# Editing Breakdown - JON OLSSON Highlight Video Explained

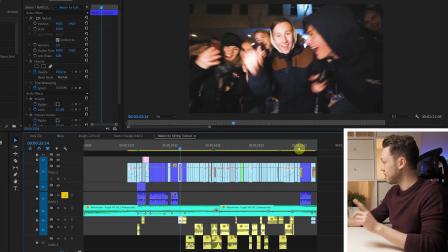245s
And then there was only one more statement that it needed in the very end, which was this one.
That's how we like to live life.
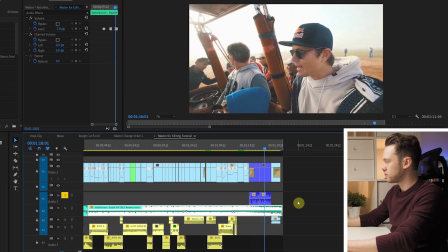251s Very fast with a lot of different cool things.
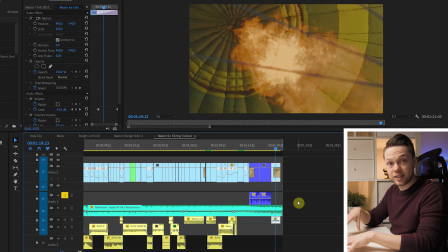253s
And those 4 statements, in my point of view, were what exactly was needed to have a video like this, to have a super short snippet into his life and get hooked on his channel. And that, for me personally, is the first step in any single video. Figure out what's the actual message, what's the actual story. Have that first and then work from there, because everything else now just follows to serve and tell that story.
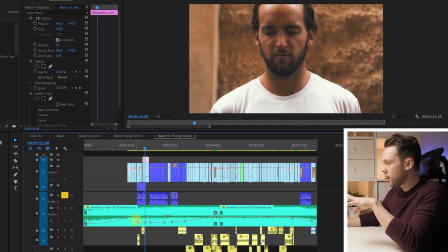272s
And the next thing obviously is gonna be the music. As you can see down here in the music, here are all those keyframes, and those keyframes are when I increased or decreased the volume.
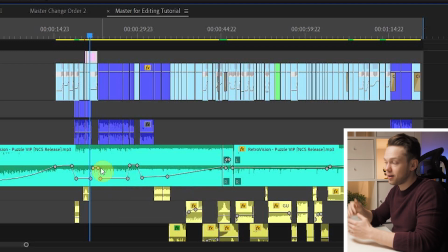281s
So that was mainly when there's a part of Jon talking on camera that obviously the volume needs to go down so that you understand him properly. What I often see in any beginner's videos is that they keep the background music too loud and you can't cannot understand what the actual person is talking.
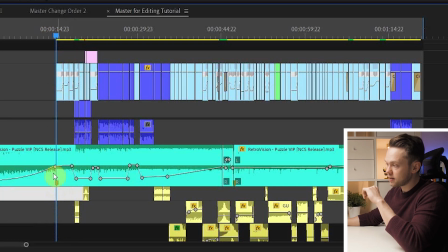294s
And then in the music there were a couple of special clues that I knew that I wanted to edit something special to, and that you see down here as this marker, the marker down here, and the marker back there. So the video starts with the fading in audio, and immediately it has this hit, and whenever you're editing a trailer it needs to be something that catches you right away.
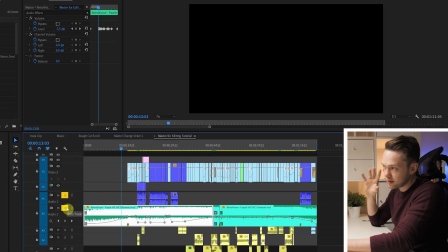310s
So let's listen to that. Black screen.
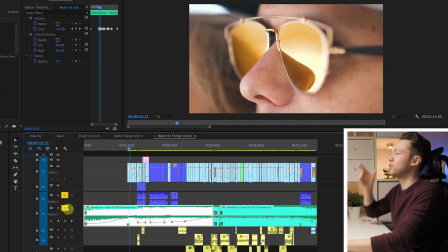314s
So there's like a hit in the music, and that's when I knew exactly, okay, this is when the first shot of the trailer needs to come.
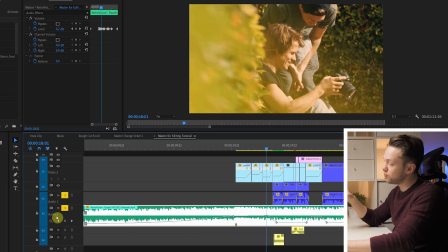319s
And so the music continues, and then I figured here it was time for the first statement. And therefore I turned down the music here. The volume down here is, I think, to a -15 dB.
It's another incredible day. Life is good.
And in order for the statements to be powerful, they needed to be spaced out a little so that the story can breathe, as you would say.
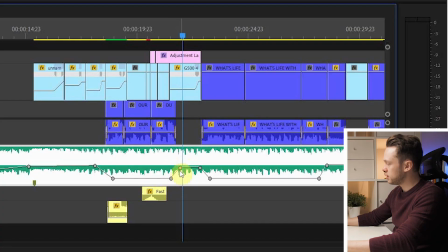338s
And you as the viewer have enough time to process what he just said. So in between, there's a short increase of volume again until he delivers the next statement.
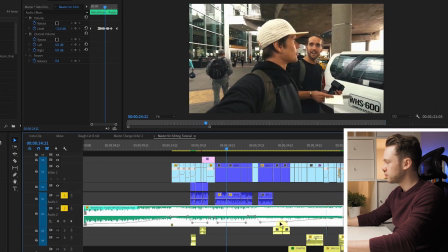345s Does anyone have a plan what we should do? We're gonna just go explore with no plan whatsoever.
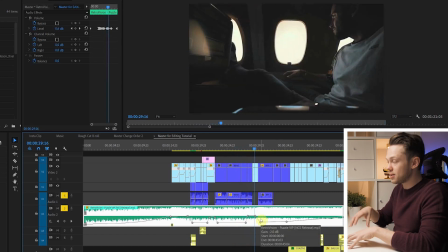350s We'll just see what happens.
And so in between, I positioned the statements so that whenever there was something interesting in the music, that would come right after.
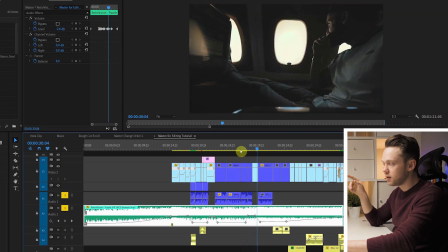357s
So here, pay attention to the music.
We'll just see what happens.
And that's the main cue of the song, so I wanted to highlight that one and end the statement right before that.
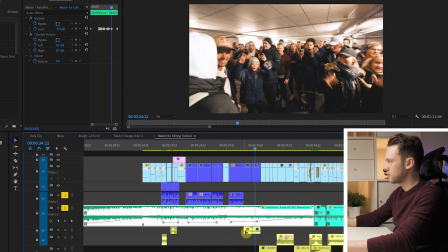366s Million subscribers, bro!
And down here, you see that the music is now slowly increasing in volume. Quick interruption, if you've been enjoying the breakdown so far, then exactly that's what we'll be doing on the workshop together, you and me, for a full day. Until this Sunday, there's also a special early bird prize for those of you who are quick in booking their tickets.
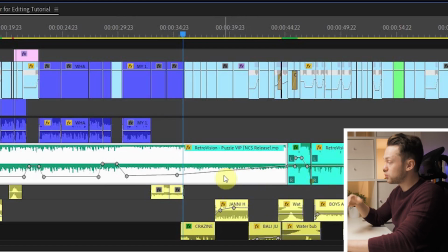386s
Now let's get back to the video. We set up the story. Now it's building up to that first fast session that's supposed to really get you engaged. And that's why the music here is increasing. You feel it's also building up to that main part of the music. It's getting faster.
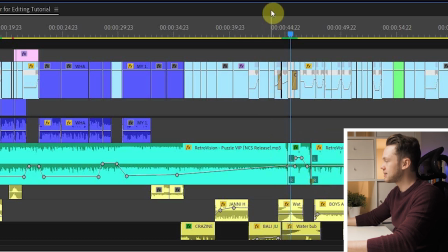404s
And here comes the drop in the music, and that's exactly where there's like the first fast-paced editing part.
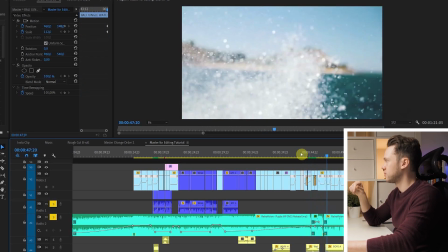And so here are a couple of things that I did. First of all, as you probably heard, the moment that it goes underwater, you hear that the sound is muffled.
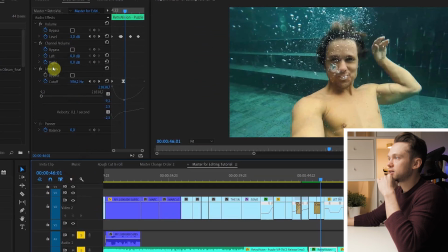425s
It sounds like it's underwater, and that you create by using a low-pass filter. And as you can see here in my effects panel, there's a low-pass filter, and here you see the frequencies.
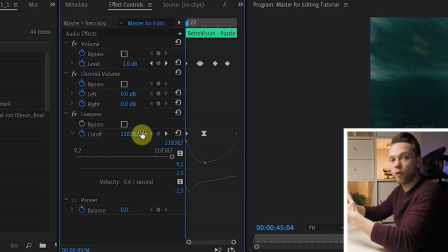433s
Low-pass filter, what that does basically, it lets only the low frequencies, so the bass frequencies, pass through. So I dialed it down all the way to this frequency. That means that only at that moment, everything that is below that, which are the bass frequencies, are gonna pass, and it makes it sound like it's underwater.
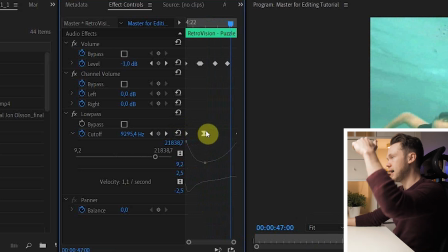448s
And as you can see with keyframes, I edit it so that it goes down and all the way back up. And then here comes a cue in the music. That's a very important thing to look out for when there's a couple of fast beats right behind each other. That for me always is a sign, hey, this is perfect to make a couple of fast cuts. And that's exactly what I did here. Listen to the music and pay attention. I cut exactly to the beats and the hits in the music.
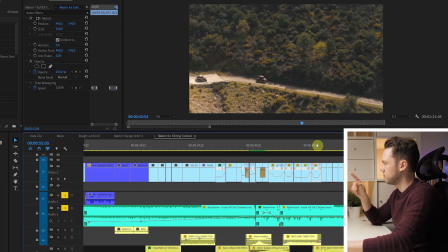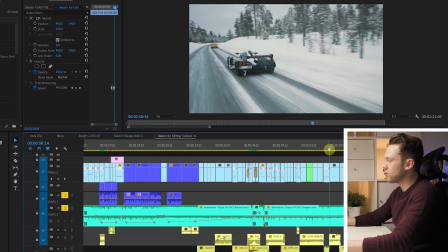480s
The music takes a short break and is building up again, and right before that I take one clip and leave that standing longer, this one here.
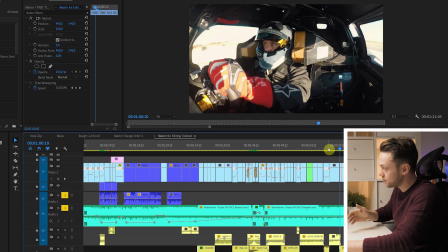488s
And then it builds up again to that quick beat sequence, and again, as that made most sense to me, I cut to that one very quickly here again.